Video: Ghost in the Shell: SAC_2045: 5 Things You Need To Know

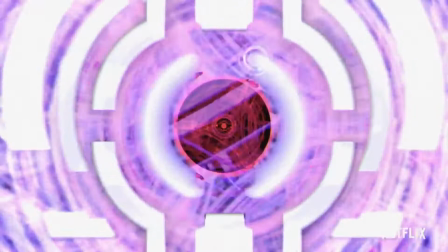0s
In 2002, we saw the release of the original Ghost in the Shell standalone complex,
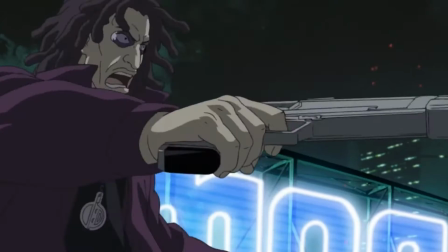6s
a standalone Ghost in the Shell story that sought to, like all good science fiction, explore current affairs within a cybernetic world.
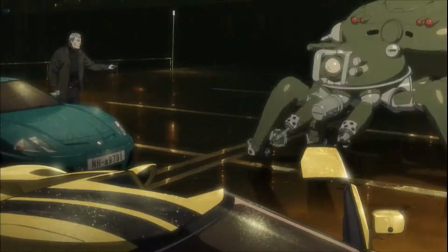13s
The SAC series, directed by Kenji Kamiyama, was then expanded into a sequel season, film, and video game.
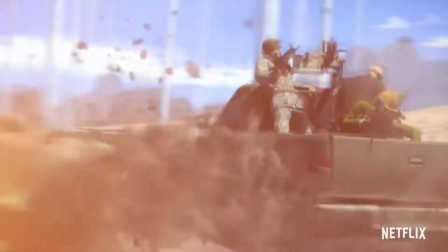20s
And now, 18 years after the original release, standalone complex has returned to portray the world of 2045,
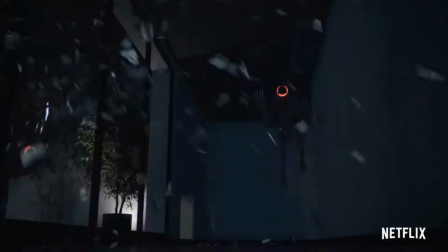27s
now in full 3D CG for Netflix. Here's 5 things you need to know about the show.
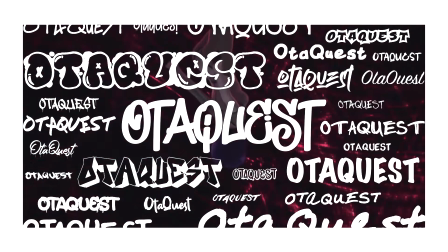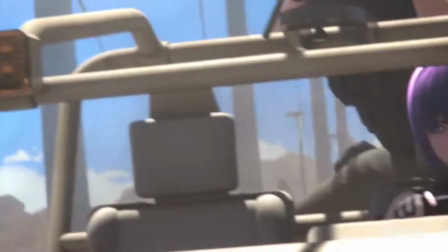39s
The 2045 project started like all good things do, at a party, specifically during the Yubari International Film Festival in Hokkaido.
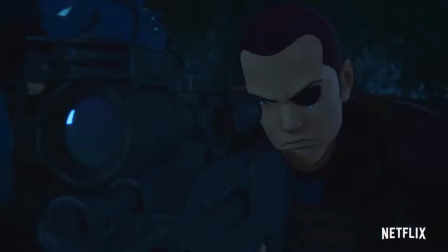48s
Shinji Aramaki was there as a guest and had been thinking about a new approach to take the Ghost in the Shell franchise.
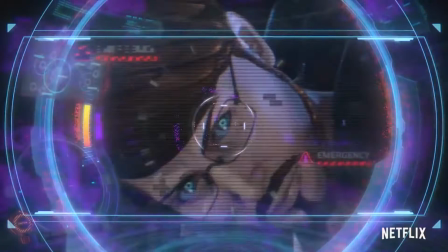54s
Also at that party was Mitsuhisa Ishikawa, president of Production IG. So Aramaki took his chance and pitched a Ghost in the Shell series using full 3D CG and motion capture to the president.
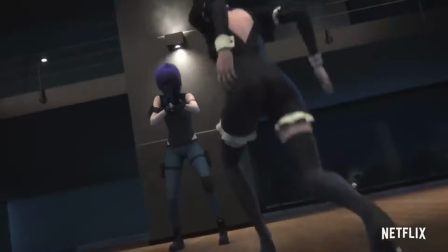66s
Ishikawa's response was positive, but his first question was, "Who'll direct it? Will you?" Directing this series would have been an overwhelming task, so he reached out to Kenji Kamiyama and pitched them both as co-directors.
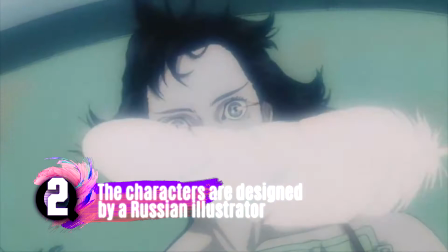80s
Ghost in the Shell has had a history of great character designers.
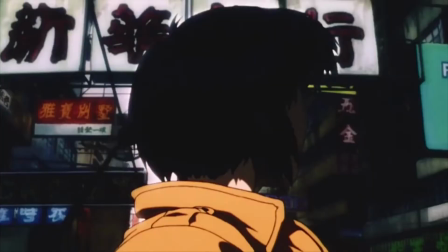84s
While they've all been based on the manga designs by Masamune Shiro, the original films were designed by the legendary animator Hiroyuki Ohiura.
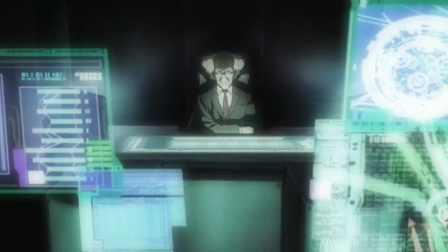91s
Second Gig had Naruto and Hunter x Hunter designers Tetsuya Nishio and Takeyuki Goto on staff,
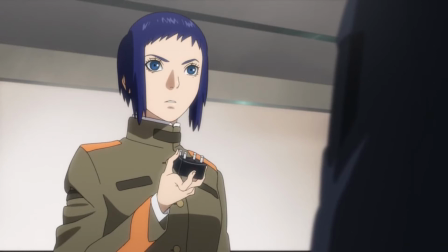97s
and Arise had Kazuchika Kise, who built a huge profile across the noughties on stuff like Holic.
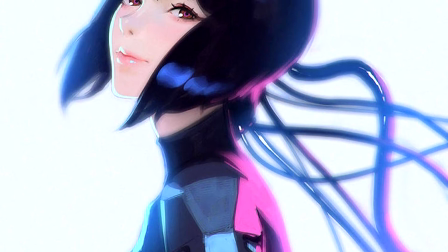103s
And 2045 refuses to let us down by bringing on Ilya Kushevnov, a Tokyo-based Russian illustrator who's been referred to as a genius by Hideo Kojima.
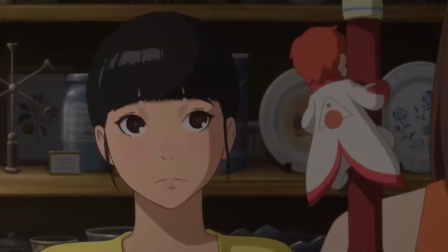113s
He previously worked as a character designer on Birthday Wonderland,
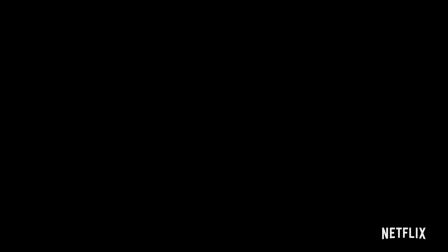116s
but the way he shades his characters really gives off the impression that his work is suited for being adapted into 3D.
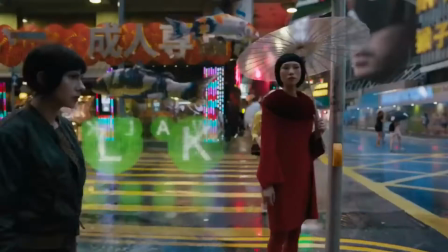123s
CG anime is a difficult challenge. The directors recognize that while realism is appreciated in Hollywood movies, the opposite is true for anime.
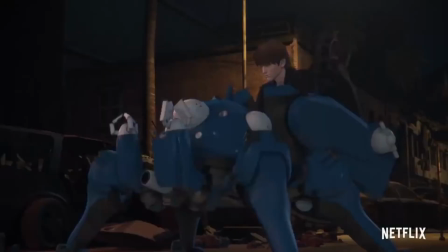132s
Yet they still wanted the detail and character performances that come with realistic styles.
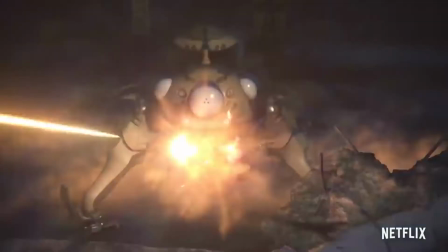137s
Therefore, the result is somewhat of a hybrid of animation, one that's constantly going to be balancing realism and anime aesthetics to make something unique.
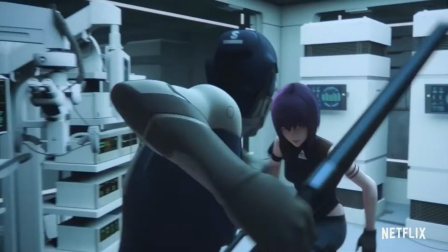146s
However, it's worth mentioning that fan response to this aspect hasn't been overwhelmingly positive, with many saying that it feels like a video game cutscene.
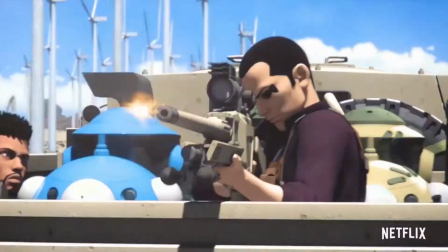154s
Unfortunately, while the directors are aiming for this hybrid stylized realism, that's also something game cutscenes are going for as well.
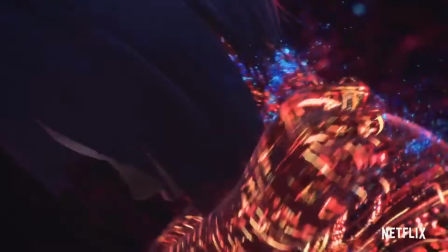162s
As I said, it's a difficult challenge.
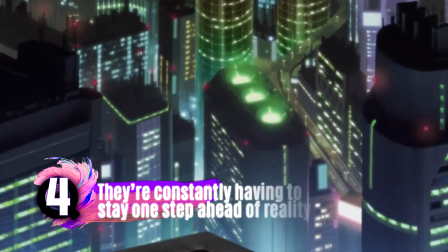165s
Ghost in the Shell standalone complex is a reflection of the real world, but when you make something about the future in 2002, expect reality to catch up.
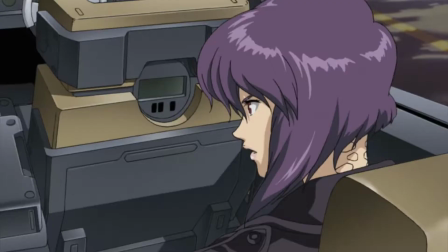174s
There are now elements of the original series that actually match the way technology is used today.
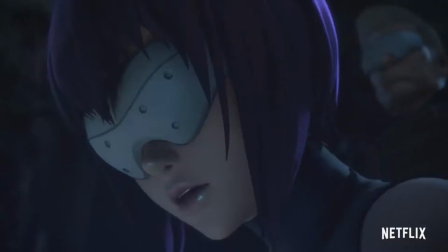179s
The original also covered themes that were much more relevant in the early 2000s.
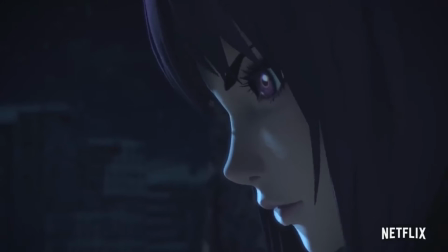183s
Therefore, in 2045, they're aiming to cover topics relevant in 2020, like the role AI plays in our day-to-day lives.
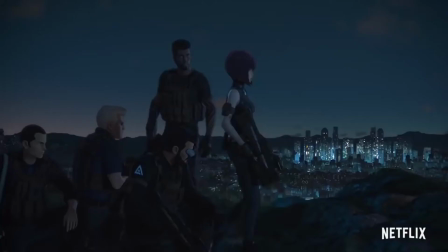191s
They've even mentioned that there's some ideas they'd had only a few years earlier that now feel dated.
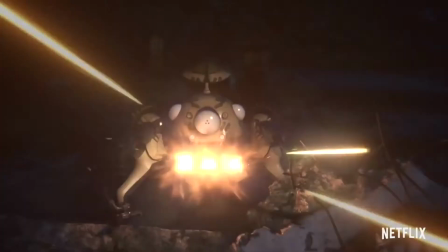196s
It's not necessarily about predicting the future, but discussing current issues through the lens of sci-fi dystopia.
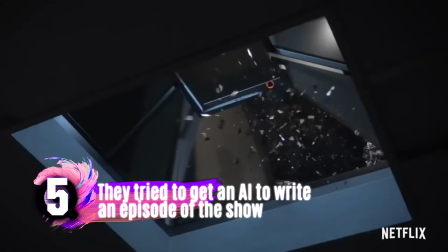203s
Seeing as the new series will heavily feature AI,
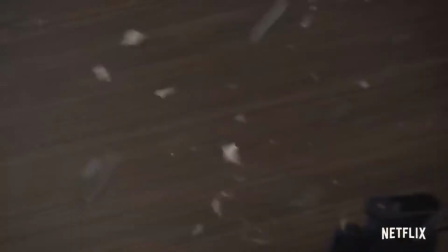206s
they went a little over the top with the theming and actually attempted to get an AI to write an episode of the show.
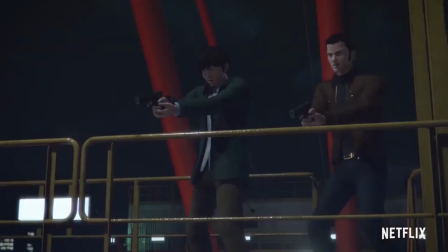212s
This has been done before, but usually for the sake of jokes, as it can get a bit weird and nonsensical.
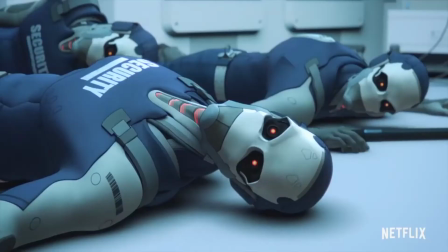218s
However, despite the difficulties in getting it to work,
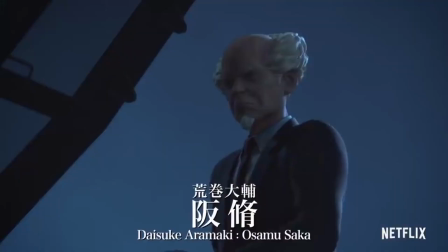220s
they actually did do some experimenting and believe that it's something that will be possible in the future if they can get it to stick to a narrative format.
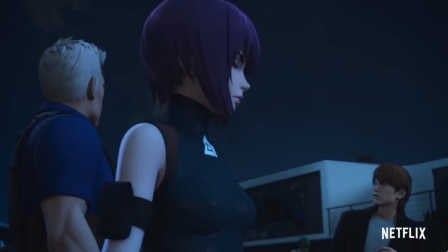228s
Thanks for watching OTAQUEST in Japan, and feel free to subscribe to find out more about Japanese anime, games, fashion, music, and more.